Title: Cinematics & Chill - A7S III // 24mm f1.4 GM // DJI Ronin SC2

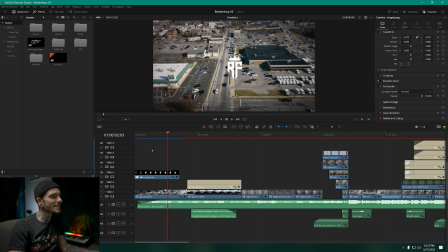122s
So here we are in our timeline, and I just wanted to get an establishing shot of the town and the building in the beginning. I also have their logo here. When they sent me the logo, it had a black background, but if you throw it into Photoshop and then just select the background and delete it,
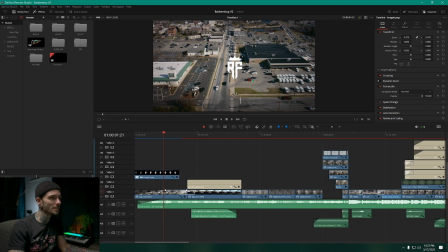138s
you will have a transparent logo as long as it's cut correctly. So yeah. And it just fades into another establishing shot of the building itself and the town that we're in.
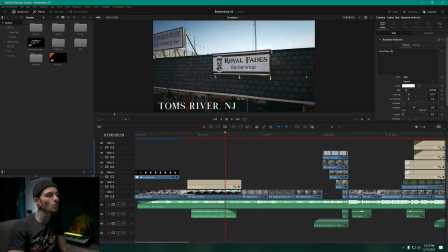150s
So I really like to start out with some sort of establishing shot so that you can see where we are, and it gives the viewer a very simple idea of what's going on.
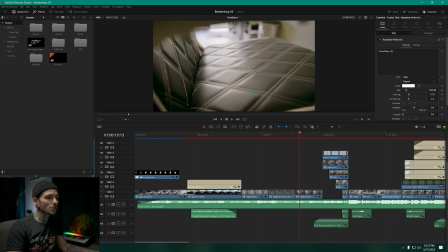162s
Some B-roll of the building, the times, the shop itself, and then we have the 4 barbers pop up.
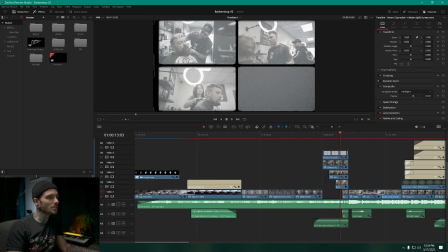170s
Now this is a frame, it's an overlay that I use. It's normally a lot of film overlays that I use, or light leaks, things of that nature. I also like really glitchy stuff or things that look like they came from a CRT monitor.
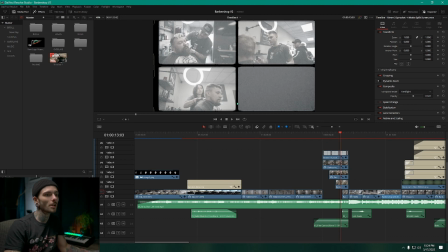186s
It just has some sort of style that I really dig, so I normally work with film or CRT overlays. I also got them from Motion Array. I have a login to Motion Array, so if you don't and you produce videos a lot and you want to get into using overlays, Motion Array has a ridiculous amount of them, and it also has a lot of really good sound effects.
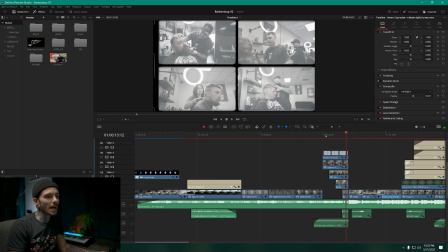207s
So I also had them pop up like on the beat down here,
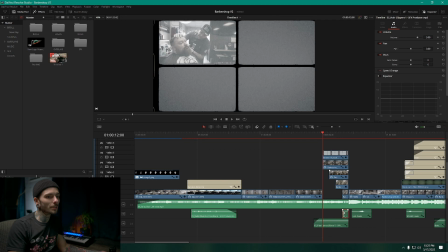211s
and then at the bottom there's also a hair clipper that pops up at the very last second.
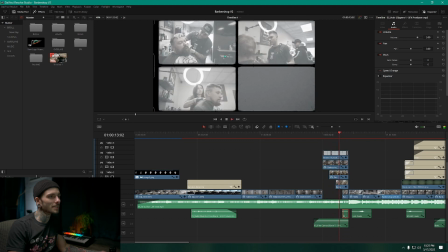217s
I really dig that, and I just like to keep things edited to the beat of the song.
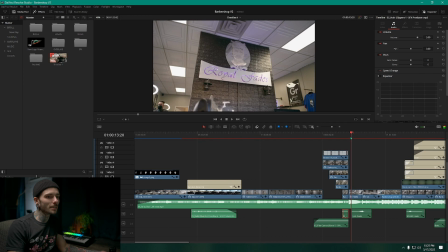222s
The way I did this is it's 2 different shots.
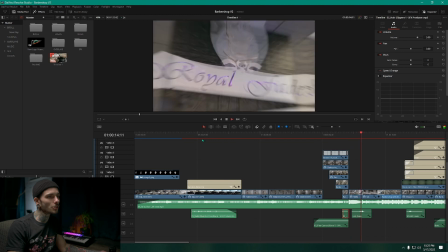226s
So I have a far shot on the 24mm, and then I have a closer shot on the 65mm, but they're taken from generally the same angle.
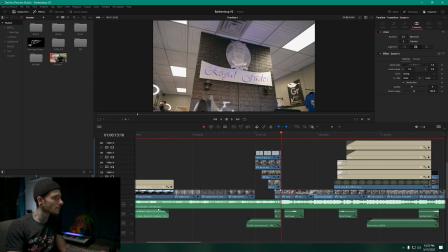233s
And then the transition right here is what I believe to be video transitions.
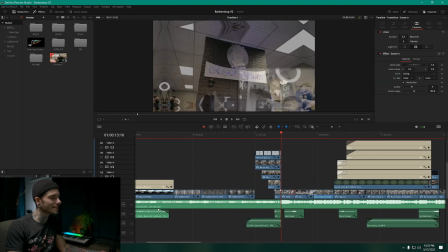240s
It's a pre-made one down at the bottom here. Zoom in. So that's the transition I used, and then I just changed some of the quality.
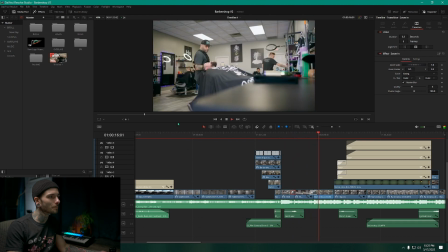247s
I added some motion blur, so on and so forth. So that's what you get from that. So these fonts and this overlay are pretty important.
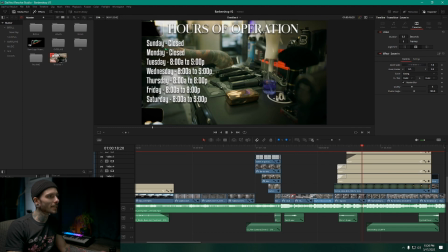256s
The font up here is called Night, and then this one is called Kenyan Coffee. I wanted something really legible and easy to read. There's also 4 different text boxes here because I put a drop shadow on each of them. A little pro tip is if you want to duplicate the word for word kind of text box,
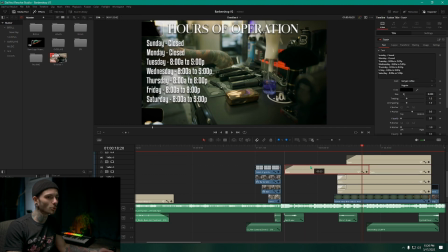273s
you just hold down Alt and then drag it and you get a new one.
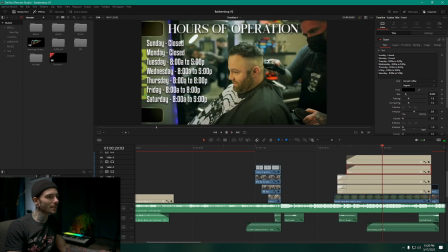277s
I also wanted to add this film overlay just to make this shot look like it stands out from the rest of the video, just so that you really get a feel for what their hours of operation are. That.
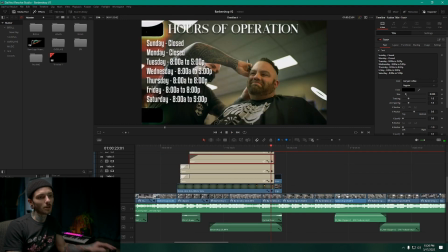289s
So if you make a whole video and it's all slow motion, there's no normal speed, there's no sped up parts, it gets kind of I don't know what the word is for it. It just gets kind of boring because you're expecting it all to be slow motion.
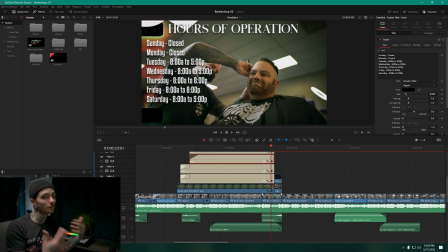304s
So if you pepper in these shots that are a little bit faster, it just gives it some variance, and like it just gives you something to latch onto that makes it feel like it's not just all slow-mo.
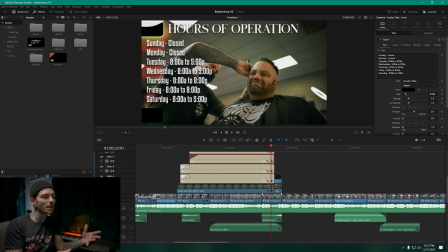315s
It's really easy to just fall into shooting in 60 frames per second at all times and then just putting it all at 40% and then never really doing anything else, which is fine, I guess, but sometimes you just kind of want to add something a little bit different, in my opinion anyway.
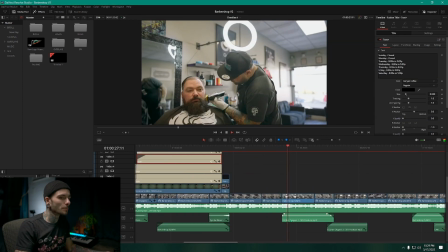331s
So with this portion down here, I added some hair clippers, sound effects. They're very subtle and way in the background.
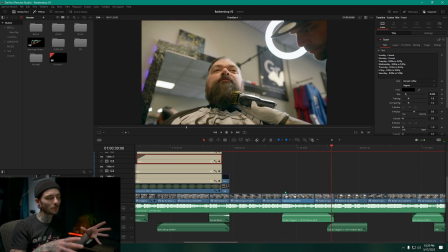338s
I don't really like when sound design is real ham-fisted and in your face. I just think it looks kind of unprofessional to do it that way. So most of the time I take my sound effects and I either bring the volume back as far as possible or I EQ them so that they're barely hearable.
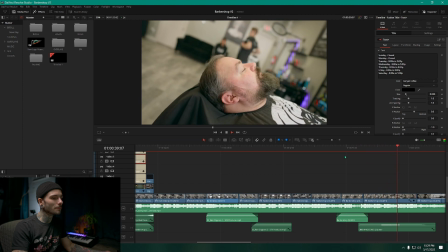354s
Is that a word? Hearable? So that's an FPV shot. I don't know if I stabilized that or not.
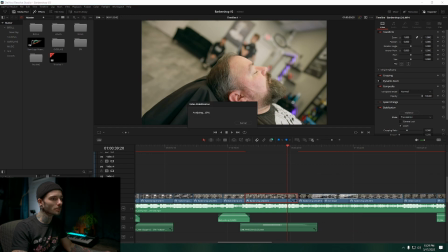360s
A lot of the times with FPV shots, you should stabilize them because they're just a little bit shaky by nature because the gimbal has less axes that it's working with.